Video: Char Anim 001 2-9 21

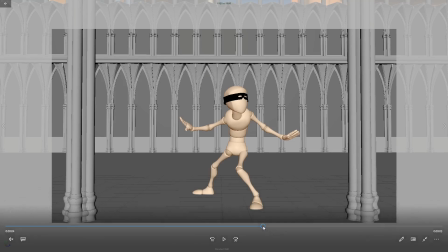You know, once the head gets there, if you wanted to do like these really slight, like, I don't know if you can see my camera, like these little slight, like,
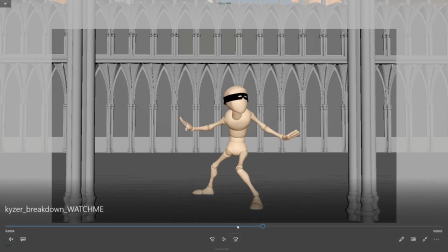darts around, you could, but right now it's reading more like a shake, like he's like dizzy and trying to shake it off or something. Then it's reading as like these like quick focus shifts.
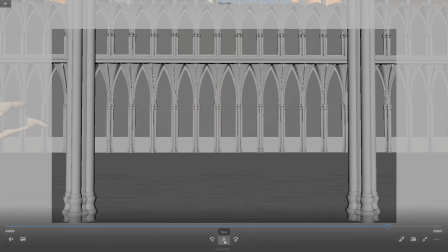So I think I would probably take that out for right now, and if you're wanting to add that in later, I can show you kind of like the quick way of doing it.
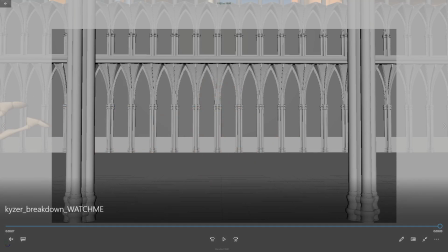And really what's happening there is that it's never stopping moving.
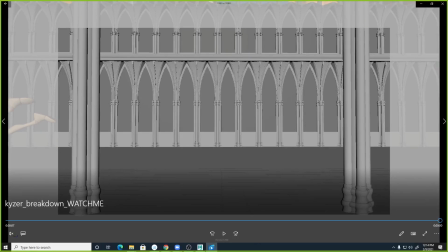If you looked at a like your graph for that, right? The character's head wobbling back and forth is just going to look like well, let's try that again.
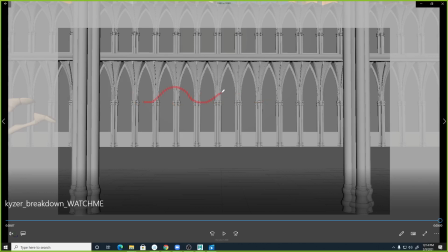It's just going to look like, you know, like this wavy curve doing this across through there, right? And really what a dart looks like is more like flat, quick transition, flat, quick transition, flat, right?
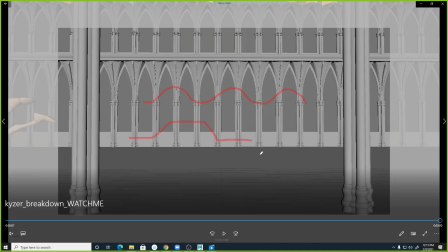And it's because you're kind of shifting and then pausing and then shifting and then pausing. So you could try, like, I don't think I would have quite as many head wobbles in there, head shakes in there, but you could try having like 2 or something for like a quick like eye dart.
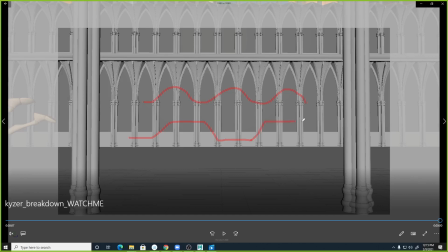And that is how your eyes dart, but since your character doesn't have eyes, it's kind of like they're doing these little head darts to show that. And otherwise, this is reading pretty good to me.
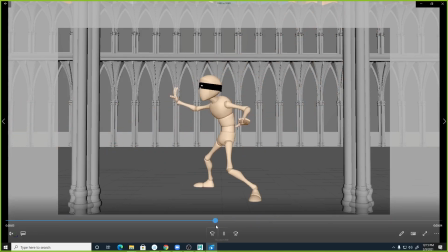I like this last little look he does. Like, I like from here to here, right? And I think the reason for that is because you have this pose, you see this quick transition, and then he hits this pose, and for the most part, holds it long enough for us to read it,
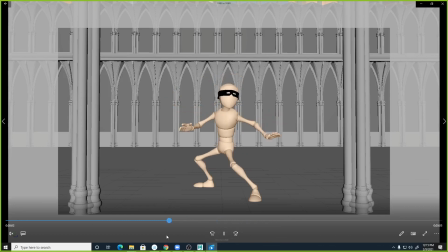right? Some of this stuff happening in here, it's like he's just constantly moving, and there's not really a chance for those poses to read as much, right? So like, that's where you would need like a moving hold.
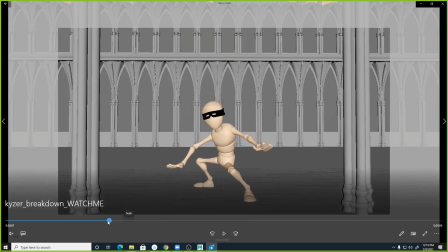So I think that like this spot right here is a good example of it.
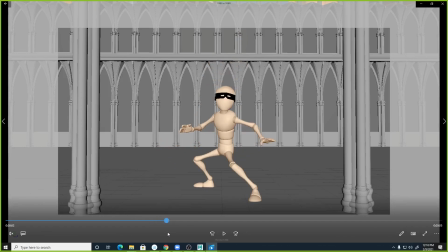It's like he hits that pose and then just immediately does like something else there at the end, right? And I would almost take some of that out, like this, like let him hit that pose and then let that kind of like settle to there and just let us read that pose a little longer.
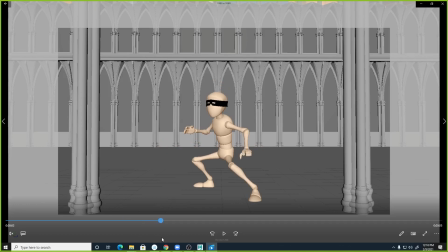And then like kind of clearing some of that stuff out and then just transitioning quickly to this pose, right? And so there's like kind of 2 common errors that people make or issues that people have.
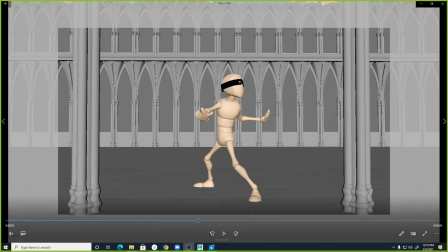One is that they're not moving their characters enough. Like we're seeing like people where the spine's feeling a little stiff. And then there's, or like the character hits a pose and they like completely copy that pose and the character like freezes for a few frames and doesn't move at all.
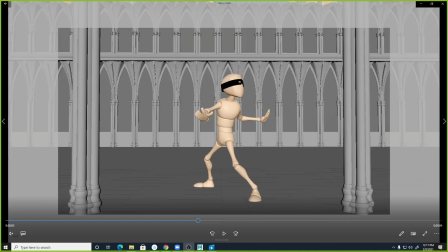And then the other version, or the other issue is sort of the other end of the spectrum where the character never stops moving. Like it's always kind of like shifting around somewhere. And it starts to feel a little like noisy.
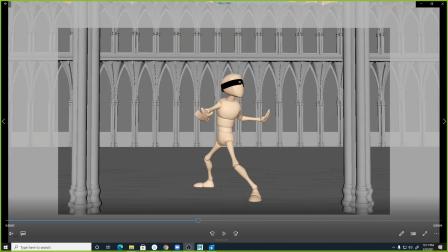Like you never get that punctuation or that emphasis for the strong pose, right?
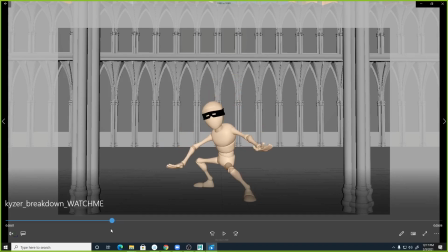And like right here, I think what I would do is like kind of simplify just a little bit of this, like he lands and sort of settles into this,
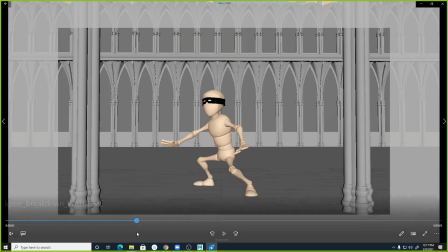and then like a quick transition into this pose,
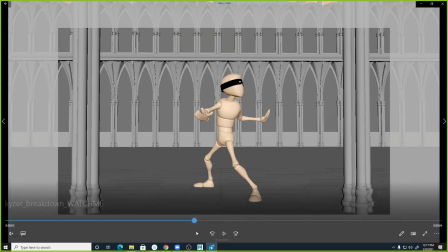right? And then kind of lets this read for a little bit, quick transition to this pose, let it read.
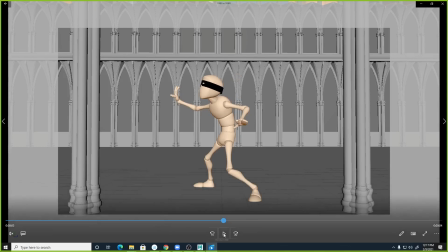This pose to me is sort of the weaker link of the poses, of the look around poses.
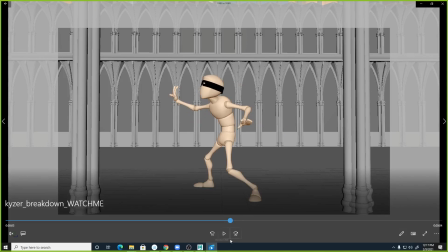But then this one feels really good. So like this one, maybe work on it just a little bit more. And I think it's because he seems lost, right?
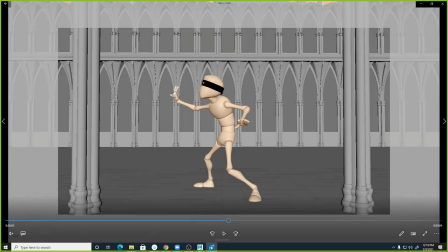If you look at the line of action, it's like this hand feels like he's like maybe he's like wearing a blindfold and he's like reaching around for something. But this like curve back like this, it's a cool curve in the spine, but it doesn't feel very directional.
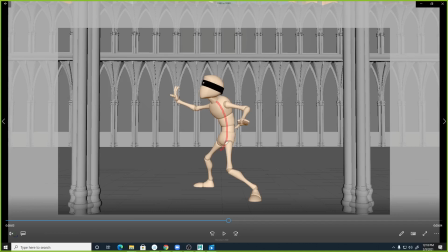And I think if you just sort of leaned the character forward a little bit more, and that pose were a little more like this, right? And then the head was there, and this arm was out like this.
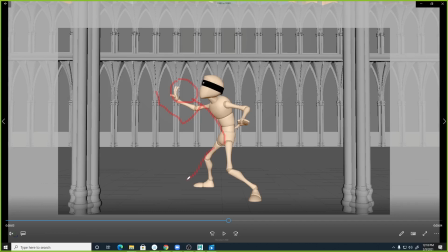You know, you may have to extend that leg just a little bit more to keep that weight balanced and stuff. I feel like that would, I don't know if you can read that very well. I feel like that would lead our line of action to feeling like he's looking more in this direction.
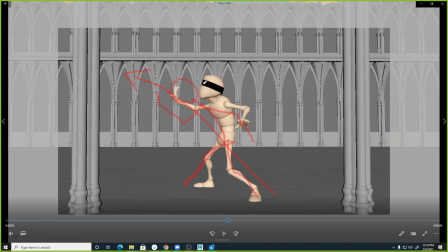Does it make sense? And right now it feels kind of more cautious, like something up here is falling on him, right? Which, if that's the way you wanted to go, like you just have to sell that a little bit better. Of like it's not inquisitive, it's like guarded, right?
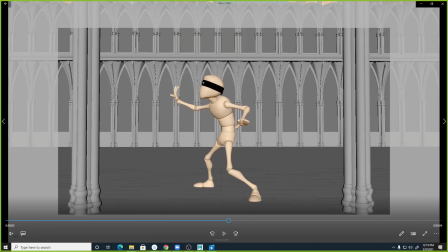It feels like he's being attacked. But I think like kind of clear up those quick transitions and let him hit those poses harder. Maybe not harder, but like clearer. And then the rest of it's reading really good to me. Like I like the jump. There's a little bit of a weird shift right there,
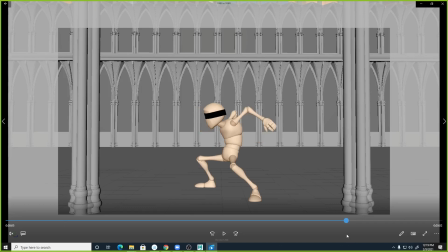of what the hips are doing and the torso's doing.
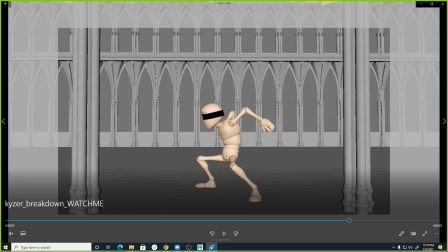Like really, I think the hips are just they're a little too stuck in space there. So you know you'll get that in the cleanup pass. Like the jumps are feeling cool. You know, you're always gonna find small stuff like that ankle breaking right there.
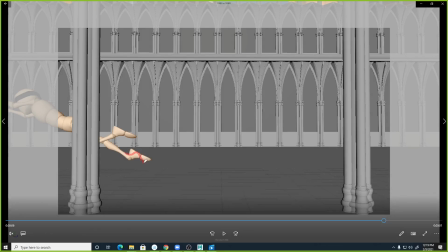So like probably what you'd do is like, you know, bring the ankle out a little bit more and then roll the toe, like bend the toe forward. But yeah, otherwise I think this is, I love the way he comes in and lands, and I love the way he jumps out.
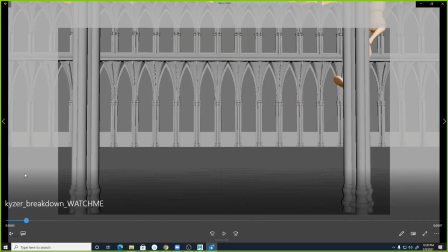I think you're getting some cool stuff there. In fact, right here you may be even able to lean the torso back just a little bit more.
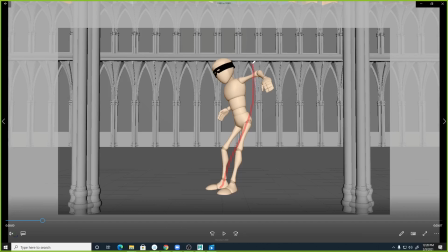So you get more of like this, sort of this line of action. Is that making sense? Yeah, that's a lot of good information.
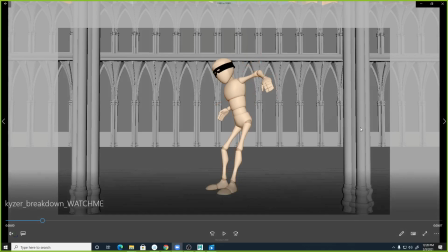Yeah, I know there's a lot of small stuff, but it should be in the video. Hopefully that's recording. It says it's recording. I'm going to trust it. That's where I always get burned.
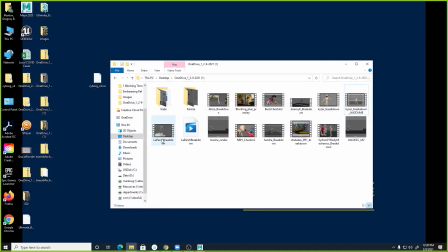Yeah, it's looking good. Emily, you got a preference on which one you wanna? Do the first one. This one? The second one had a lot of problems.
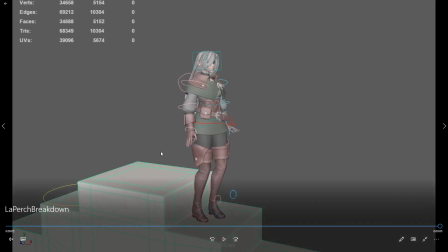Oh, cool.
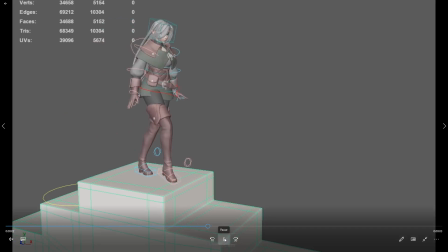Yeah, this is looking pretty good. I think there's a couple of things I think you could push a little bit that would help.
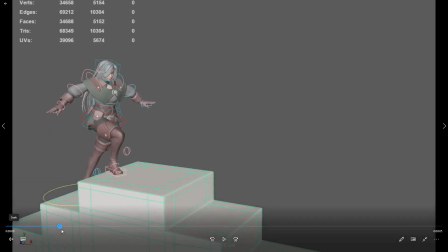One is like, I like what you're doing with your arms here. I think as the character pushes up here,
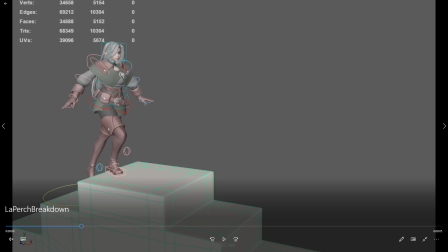curl her chest forward just a little bit, like this
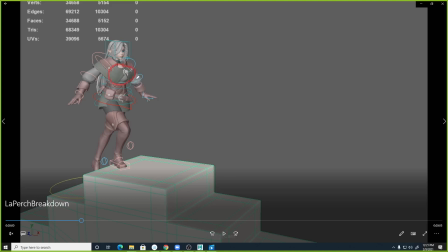this mass right here, sort of leaning that forward this way just a little bit more will get you two things. It'll get you a sort of a little bit more of a curve in the spine, which feels cool. But it also feels like she's putting her weight out over that foot right there a little bit more,
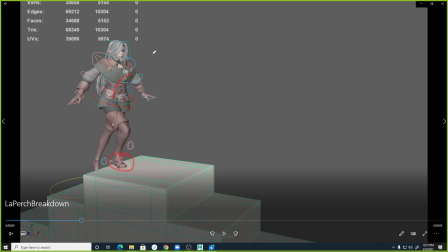which would allow her to push herself up, like because her weight is more evenly distributed, or better distributed over the thing that is pushing against the ground, right? Like to make that transition, she has to shift her weight onto that front foot.
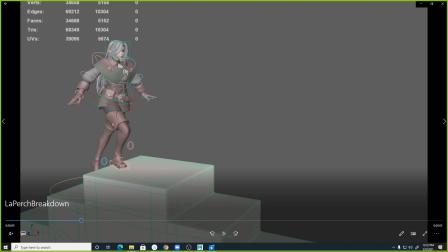And then I think the other thing is, as she's stepping down over here later,